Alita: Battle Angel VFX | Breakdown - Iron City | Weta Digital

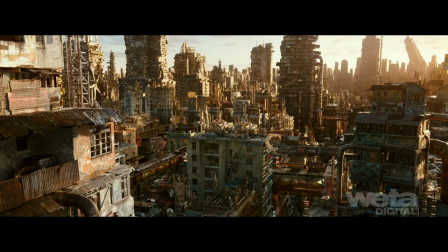Alita Battle Angel takes place in Iron City, a tired futuristic city protected by an 80-foot wall made entirely of water.
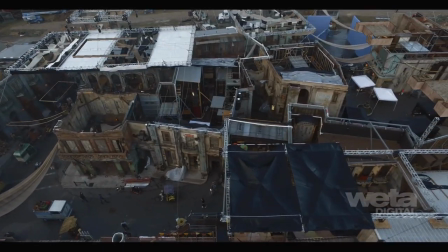A huge Texas backlot housed two-story set builds that frame much of the action.
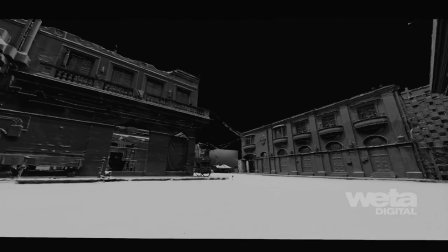On-set LIDAR scans were used to help create large sweeping set extensions, giving the metropolis its bustling scale.
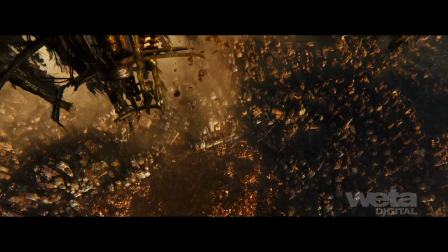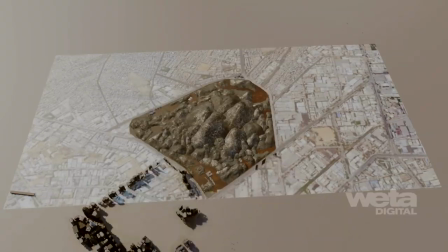To create an authentic flow to the city, we referenced open street map data from industrial areas and real-world places like Nairobi, Panama and Granada.
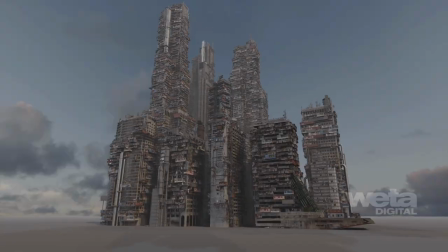We built out the city by creating 40 basic building clusters, which were given bespoke industrial detail including pipes, awnings and aircon units.
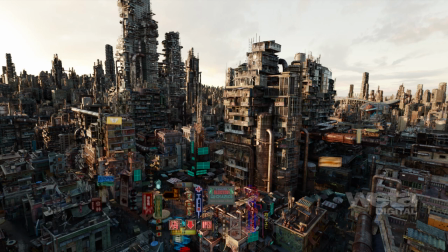Futuristic elements like neon lighting and digital signage were also added based on the history and culture.
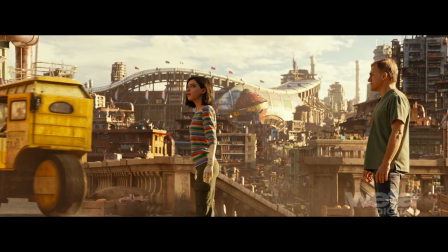A wide, vibrant color palette inspired by Havana and other Latin American towns ensured the design steered away from a stereotypical dystopian gray.
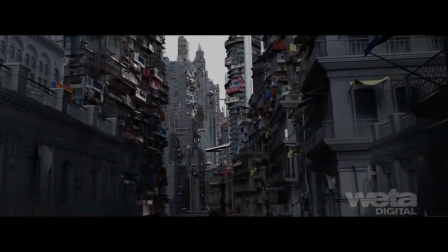Dressing elements incorporated purposefully mismatched colors and buildings were modeled in layers to enhance an organic feel.
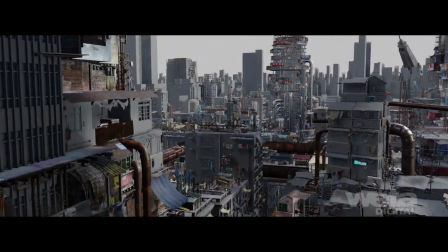Makeshift dwellings were built upwards to form messy and improvised high-rises.
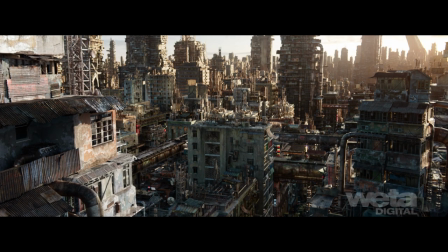Weathering and aging details were added using procedural shading tools to give a lived-in historic feel.
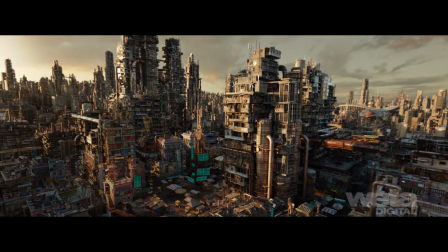In wired establishing shots, layout artists had the ability to manually position high-rises and alter the skyline per shot to accommodate the desired composition around specific landmarks.